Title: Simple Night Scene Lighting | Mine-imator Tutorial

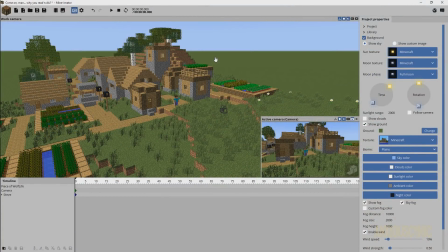9s
Why hello there, AnxiousCynic back again with another Mine-imator tutorial. So something I've noticed in the community quite a bit is people have trouble lighting nighttime scenes. I actually did a tutorial on improved lighting where I covered nighttime lighting as well,
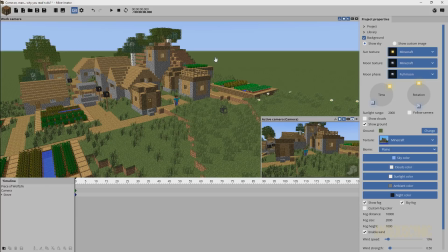25s
but I thought maybe it needed its own tutorial to help some people and to maybe share some more tips that I've discovered since then for basic nighttime illumination for a typical scene you might have in a Minecraft animation. So we're not going to cover anything too advanced here,
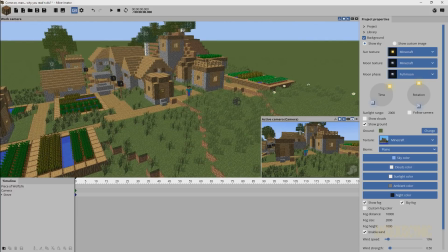39s
we're just going to go for basic illumination so that you get a usable result from your animation scenes that are at night. As you can see here, we've got a scene set up and we've got Steve sitting there and we got our camera. So what I'm going to do first is
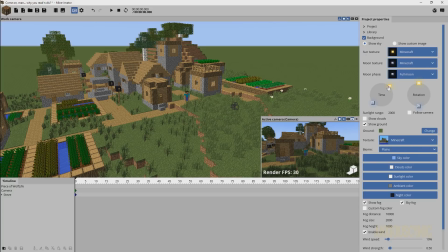52s
just go ahead and turn on rendering and we'll see the basic lighting that you get with Mine-imator.
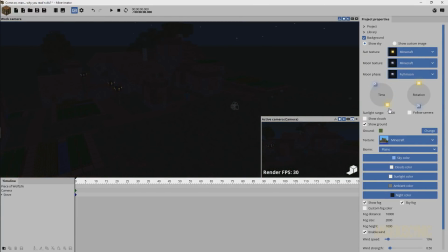57s
And if I drag this down, if we want this to be straight up nighttime, and I want it to be night because I want to see the moon. There is a way, you know, you could color correct and do some things with it still daytime, but I want to be able to see the moon. I want the moon in my shot, if I could find it. There it is.
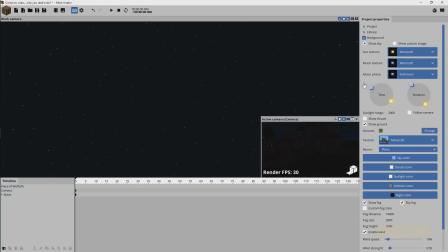72s
And bring that over somewhere where I can actually have it in my camera view at some point, you know? I don't want to just have the sun in my nighttime shot, right? So now that we've got that set up, as you can see, this is the lighting that you get by default,
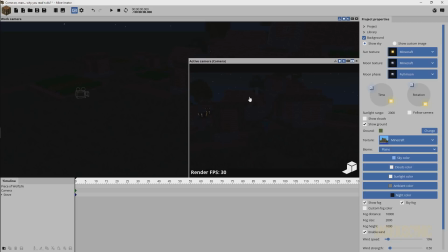88s
and some people tend to go with this and you can't really see what's happening.
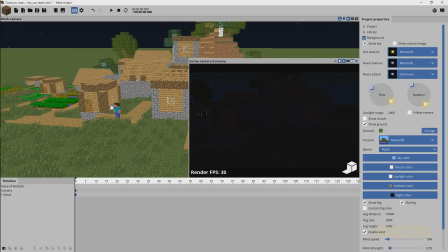92s
Maybe you know, because when you're animating it, you don't have the lighting on or whatever, and you're animating, you're like, this is great, but your final result's gonna look like this and nobody can see what's happening.
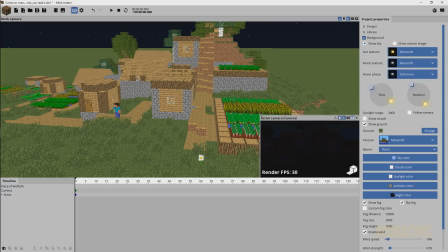101s
So what we can do, instead of relying on the light that Mine-imator gives us out of the box here, we're gonna add a point light or a spotlight. Now typically I use spotlights because in my opinion moonlight is a little bit more directional.
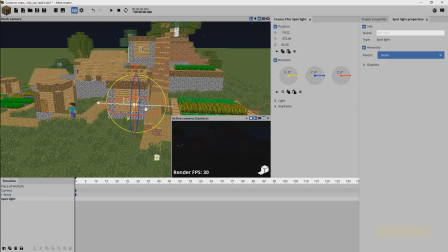116s
It's not as bright as the sun,
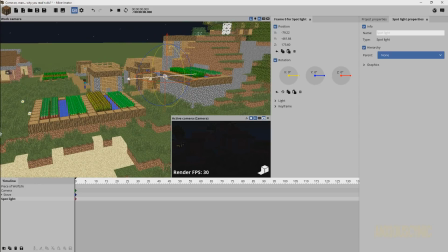118s
so you do get a little bit more of a directional light that is not covering everything and it may cast more shadows.
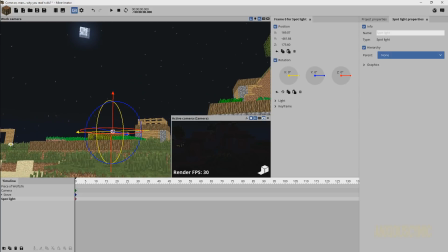125s
So basically what I would do, I'm just gonna identify where my moon is gonna be.
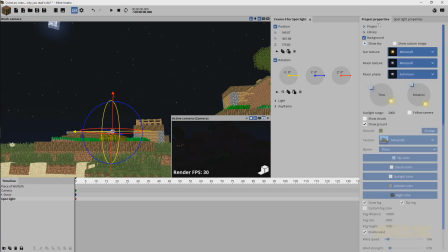130s
Let's just say we're gonna put the moon over here.
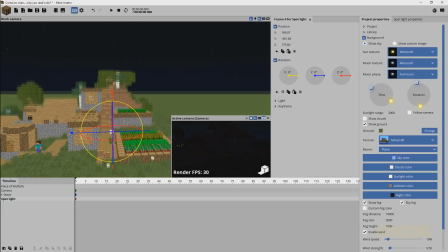135s
So this is gonna be more or less where our light is coming from. So what I'm gonna do is try to mimic that angle with the spotlight, as you can see here.
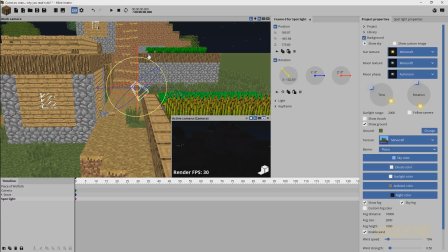143s
Just go like this, and maybe the moon is shining about that angle. I don't necessarily have to keep it this way.
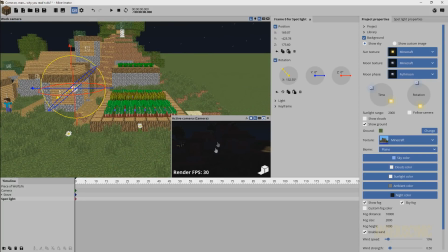148s
This is just where we're going to start with it. So as you can see down here, we've got a dang old spotlight kind of shining over there. And what we're going to do is go to the light properties, and we're going to change some of these parameters.
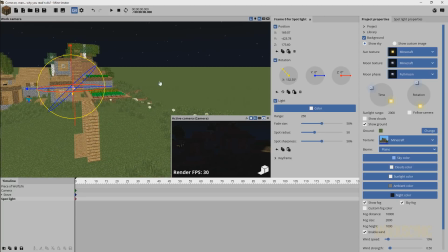158s
First of all, I'm going to raise it up. We do not have it in the right position. It's way too close.
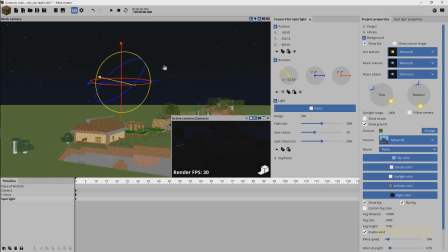162s
So I'm just going to kind of bring it back here and imagine that it's the moon looming above our scene.
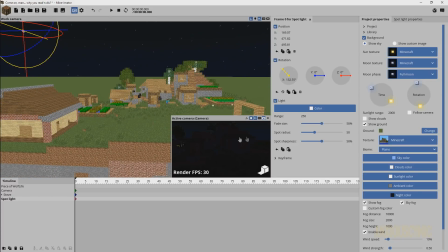169s
And then we're going to have to adjust some of these other parameters here. So as you can see, we're not getting much effect here, but if I bring the range up, just bring it way on up, we could max it out if we wanted to, just whatever, however big your scene is and things like that, but let's just go with about like 10,000 just for now.
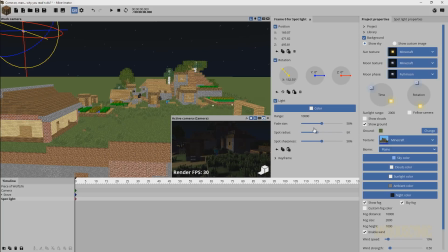187s
And we're going to bring the radius up, because as you see, like, you don't want it to be that narrow. We want to have this, let me back the camera up, we want it to encompass more of the scene, so let's go ahead and bring that radius up so it's covering pretty much the whole thing.
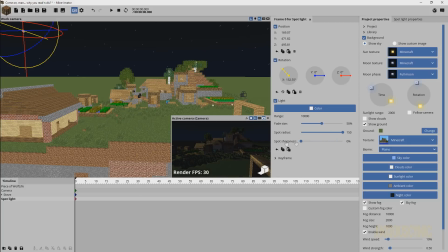203s
You get a nice even light. The softness or the sharpness on the spot isn't really that big of a deal. It really depends on how you want to light your scene. I might bring that up to about 60 just to give the edges a little bit softer light so they don't stick out too harshly in case the camera were to show up a part of the scene that we don't necessarily want to show.
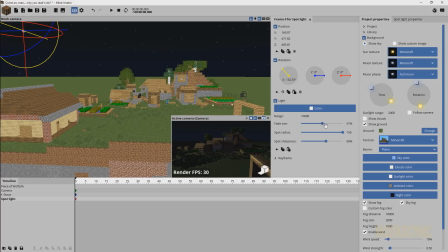220s
And we also have this fade size here, so we're just going to take this and bring it out or in, however you want to describe it, to 0%, and that way the light is going to be pretty much even over the entire scene. Once again, this is something that you may customize depending on what your scene is, but for now,
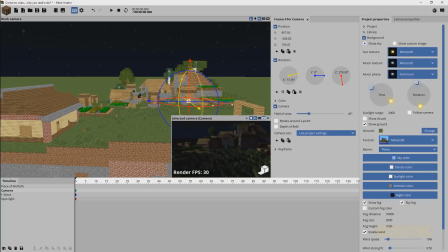237s
that's what we're going to go with. And as you can see, we have this kind of nice light here. It doesn't look very good because it's white light, and typically the way you would simulate nighttime lighting is you would want to go to the color,
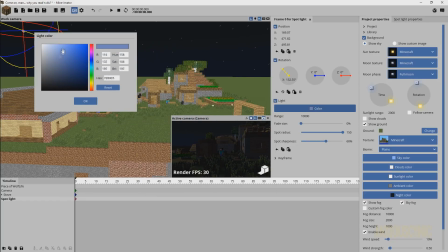249s
and let's bring it down to a little bit of a bluish hue. It kind of depends on what you want.